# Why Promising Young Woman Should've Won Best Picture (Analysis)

You always hear people say, main characters should die more often and then when that actually happens they get pissed because it diverts from the same safe story beats they're used to and now they actually have to think. That's not the only reason people hate it, some people think it's just there for shock value while some think that it undermines the message of the film. And as much as I promote having your own opinion and how it's perfectly fine because art is subjective, I just can't see where these people are coming from. I think the film has serious balls for not only going through with the ending but executing it excellently so that it actually elevates the message. First of all it was absolutely shocking, I did not expect that to happen and it feels like no one did.
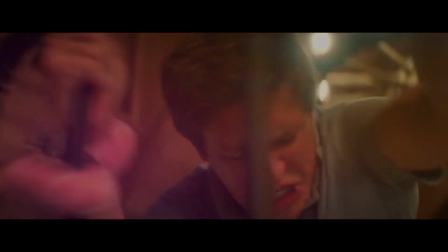4:50 It sounds like such a bold move to kill off your main character with 20 minutes remaining of its runtime but with how it assists the ideas it's presenting to the audience makes it undoubtedly the correct choice. There was a draft the film where it ends on this shot which didn't surprise me to hear as when I watched it
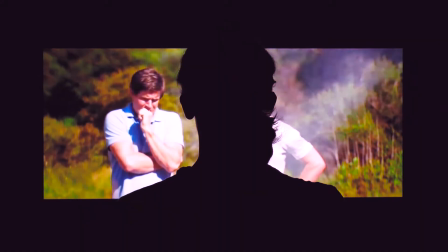5:06 for the first time I thought to myself that it would just cut to black right here and the credits would roll,
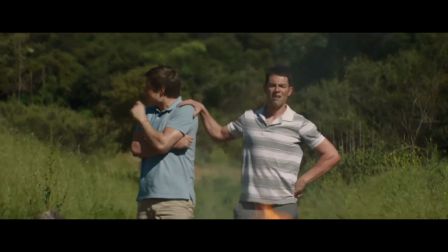5:11 leaving us with this haunting image and a message of how women can't win because society protects men.
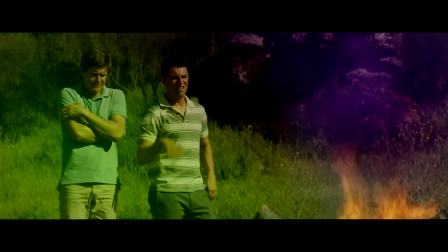5:17 But it seems that was a bit too bleak so she changed it to the ending we have today which I think works a lot better. When it didn't cut to black I was intrigued to see what would happen and was wondering if it would contrast
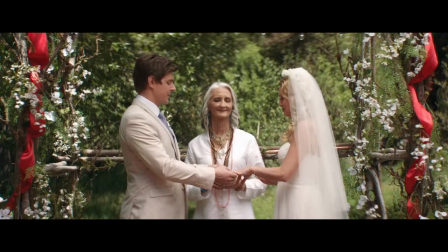5:27 the heinous killing we just saw with Al Monroe getting away with it to further reinforce that idea, but instead we get a very stimulating ending that's a bit more hopeful and will never fail to make me smile.
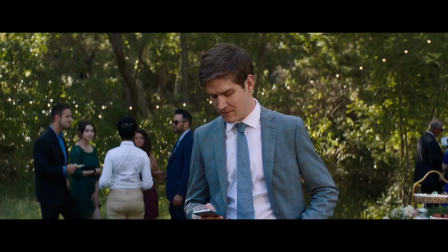5:39 You see the initial text, the song starts to kick in, you hear the sirens and you have this resounding,
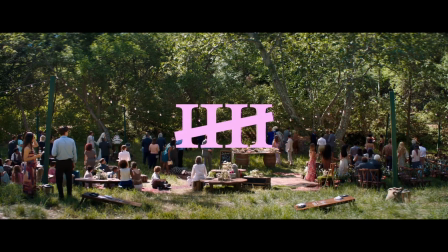5:45 daunting sound effect of the fifth tally mark make a huge impact on the screen because that's how scared they are in that moment and I just cherish it. This final ending shows that women can win, but at what cost?
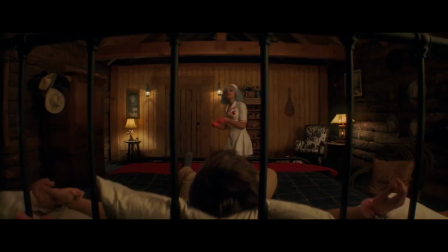5:57 It demonstrates how it's so incredibly hard for them to win, and when they do, they have to lose something. In this case, her life. And there's discussion if you can even consider this a win for Cassie, because she died and she didn't even really get justice for Nina.
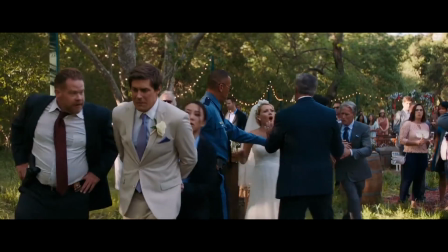6:11 Which I've seen a lot of people get riled up about, that the ending is stupid because Al doesn't go to jail for sexually assaulting Nina, but instead murdering Cassie. Which is, you know, the entire point of the film? That rape isn't punishable because men are protected by society due to patriarchal norms, so people, and that encompasses men, women, and agender people, ignore it because they don't want to ruin a promising young man's life.
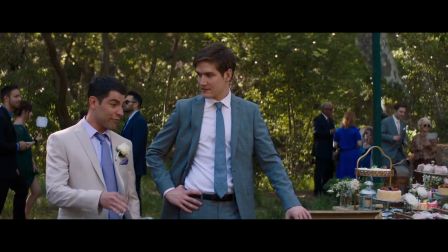6:35 And it highlights how many people actively facilitate rape by just being a bystander, for example, who doesn't speak up,
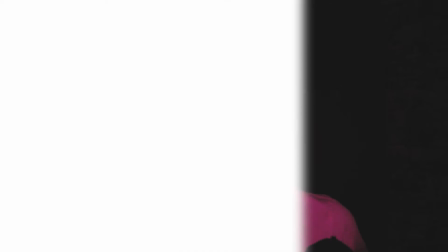6:42 further contributing to rape culture, which is sadly why between 2019 and 2020, in England and Wales,
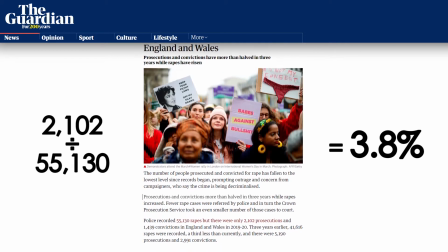6:49 only 4% of reporters' rapes led to prosecutions. That's not the only thing about the ending that makes it so impressive, though. And this is something I didn't even think of until listening to my favourite podcast boy, James Clement, after I watched it for the first time.
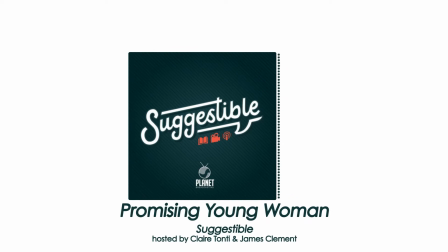7:07 The way I interpreted also her death was, like, initially, it was like, this is like a suicide. You know what I mean? Like, she didn't really... This was her whole purpose, just to get revenge. Because she set up a whole lot of automated emails. Yeah, exactly. So this would all kind of unfold. And that's just brilliant. I've watched interviews where Emerald has said that she didn't write it that way and doesn't believe Cassie committed suicide, but it's clear that she knew some people would interpret it like that, so she leaves little foreshadowing throughout the film with the use of biblical imagery.
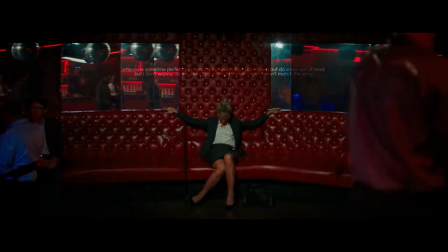7:36 Literally, the first shot of Cassie is this, which is fairly self-explanatory, and it even goes on to be paralleled at the ending when she is killed.
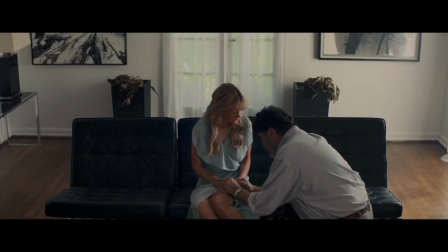7:44 You could also say that this shot of Alfred Molina kneeling, begging for her forgiveness, goes towards this as well, although I'm not entirely sure, it is a bit of a stretch.
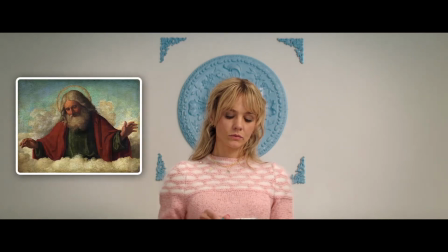7:53 But then also this shot as well looks a lot like a halo, and the song that plays during this scene is literally called Blue Halo,
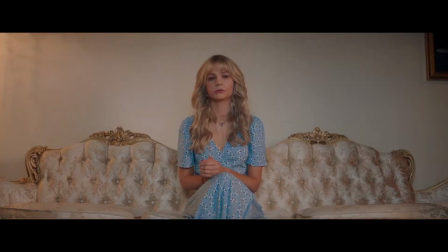8:00 as well as this shot seemingly giving her wings. All of this symbolism suggests that you could... I want to be more sensible in this video to come off as more respectable and intelligent, especially given the subject matter, but it's just fucking amazing.